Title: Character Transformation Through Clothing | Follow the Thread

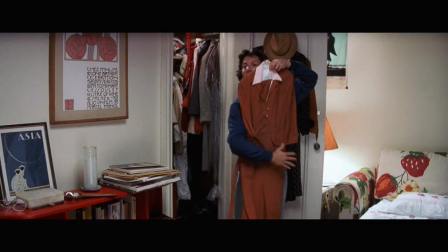And if you see the costumes, it's probably because the director has
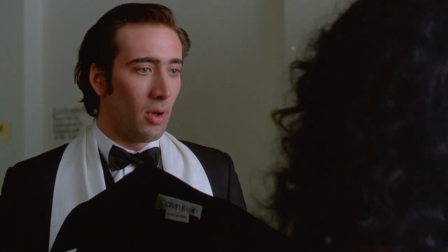chosen to reveal something about that character at that moment. Why? Because it is up to the director to either conceal or to reveal personality about those characters.
Great guns, what are you made up for? The seeing eye?
The challenge for a transformative costume is you have somewhere to go from and somewhere to go to.
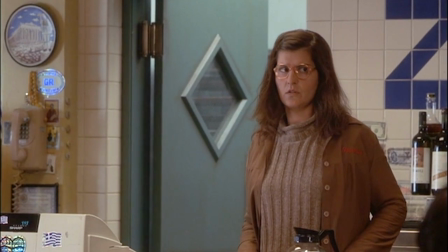So there's got to be quite an exaggerated jump in a sense. But then equally,
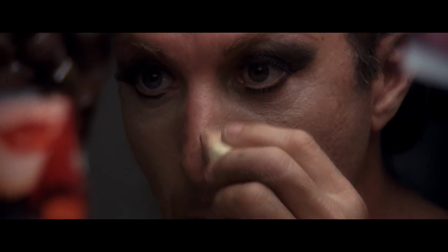you could have a slow progression. you could actually see somebody's arc and see
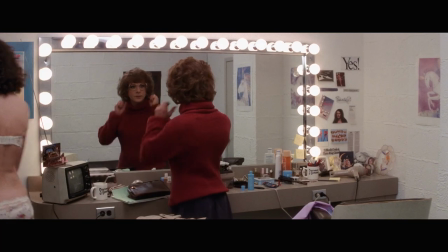how they get from A to B. But the most exciting ones are the ones that happen like that,
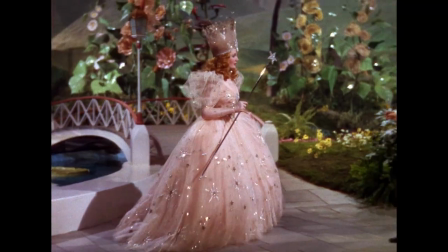you know, with a fairy godmother usually. I think the ugly duckling to a swan story we keep coming back to because that's the fantasy.
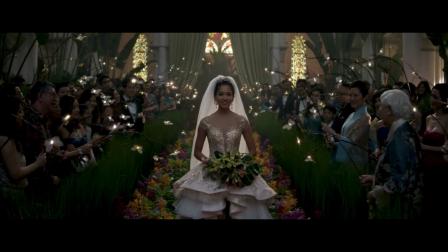We all want to be swans at some point.
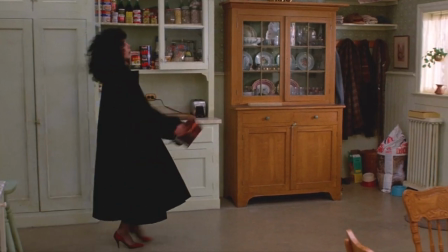And it's entertainment, but it's also such a soulful thought.
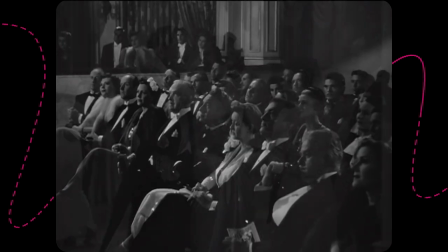And you get to live that experience watching the movie and emotionally feeling it.
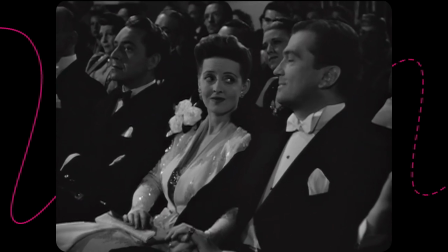And even though it wasn't you today, but it was somebody. And I think it's a very hopeful thought.
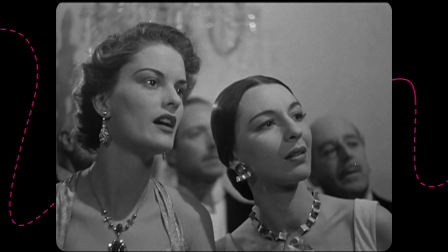Who is she? I can't imagine.
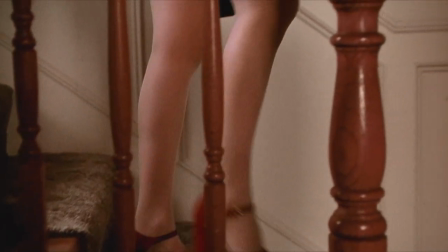If you notice the close, maybe that's the moment in which she comes down for the prom,
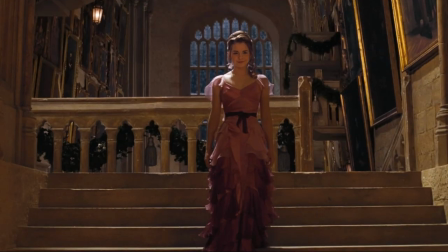or she comes down for the ball,
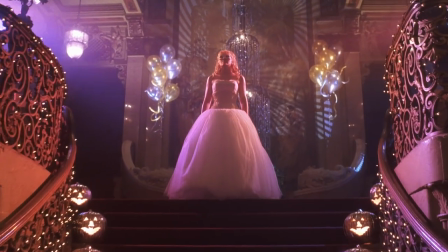or your director has taken the time to let the camera linger on her standing at the top of the stairs.
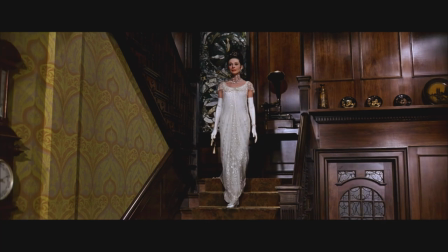Just think about My Fair Lady. There she is about to go to the ball and then walking down the stairs. That's a costume moment but it's also one of those moments where the music swells and the audience is invited to fall in love with her.
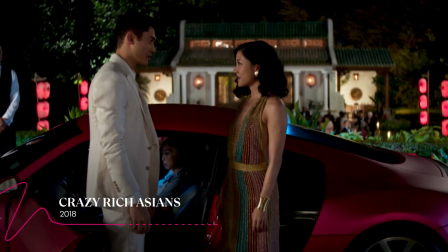I think I've just fallen in love with you all over again.
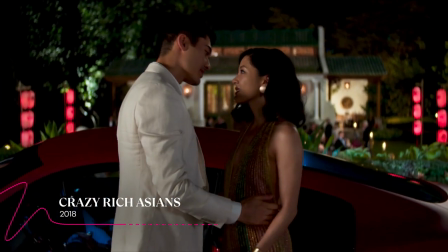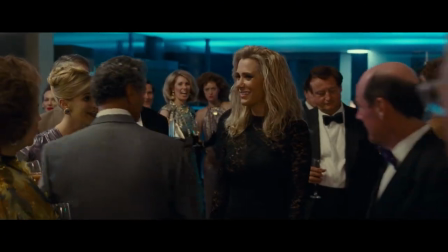I think clothing can give somebody confidence if it's something that they're not used to wearing before.
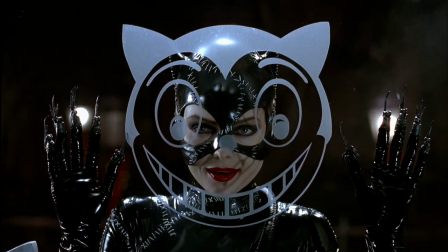It's sort of, it's almost a bit like wearing a mask or a veil. It's something that you can hide behind and you can almost pretend that you're somebody else. So that character will have the confidence to appear to be somebody else because they're wearing something that's unfamiliar to them or they're not used to.
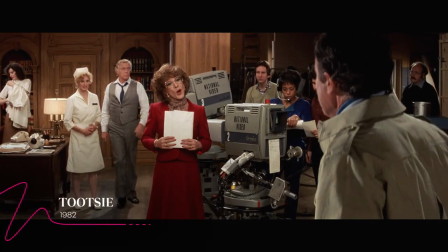Let's see, take ten. Ron, my name is Dorothy. It's not Tootsie or Toots or Sweetie or Honey or Dow. Oh, Christ. No, just Dorothy.
When you're changing gender, as Dustin Hoffman did in Tootsie, he needed that costuming,
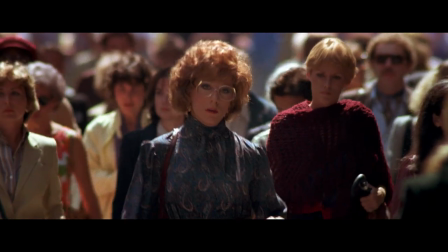the hair and the makeup, to fully believe that he could be this person.
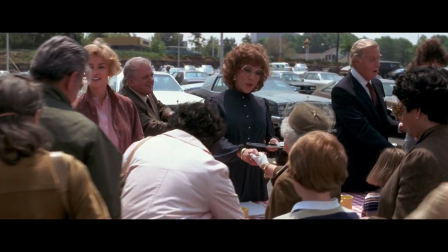And the longer the ruse continues, it sort of builds his confidence to the point that he really believes in himself. He sees what the power of wearing women's clothing can bring as opposed to what happens in a man's power suit.
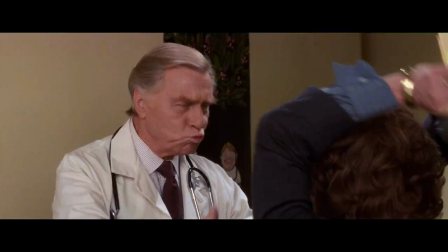It's like a whole new view of what power is to him.
Stop thinking of me as a woman, man.
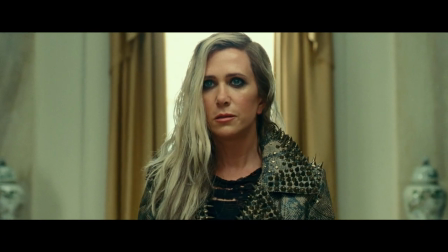Start thinking of me as a person.
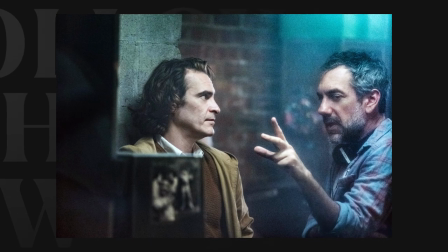When I designed the Joker, Todd Phillips wanted this origin story to be very naturalistic,
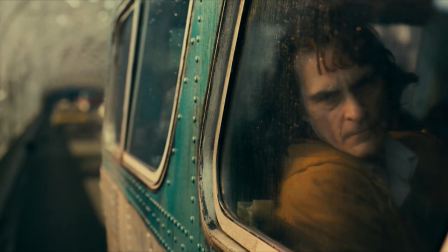very much a real person who, through a series of events, turns into something else.
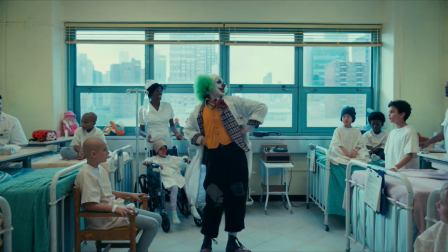The one exciting thing that he does is he works as a clown on the side, but has aspirations of being a stand-up comic.
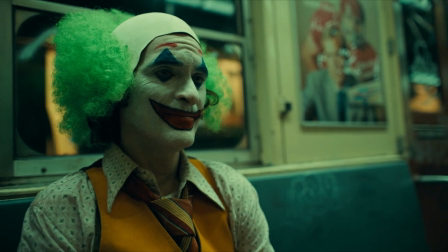So we see him in his clown outfit. We see him in his suit. And at some point, I put the two of them together so that the audience understands where he got his clothes.
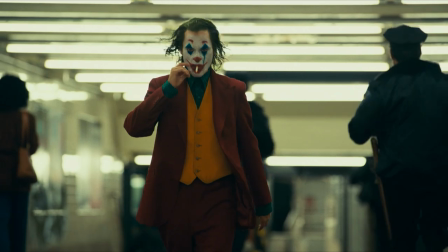The waistcoat that he wears as the Joker was the vest that he wears as a clown.
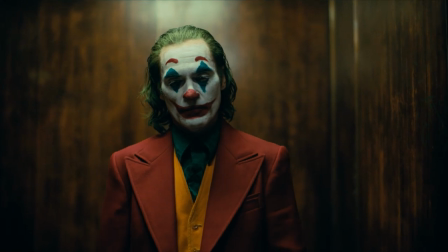And that's how we arrived at the Joker, in a very naturalistic way.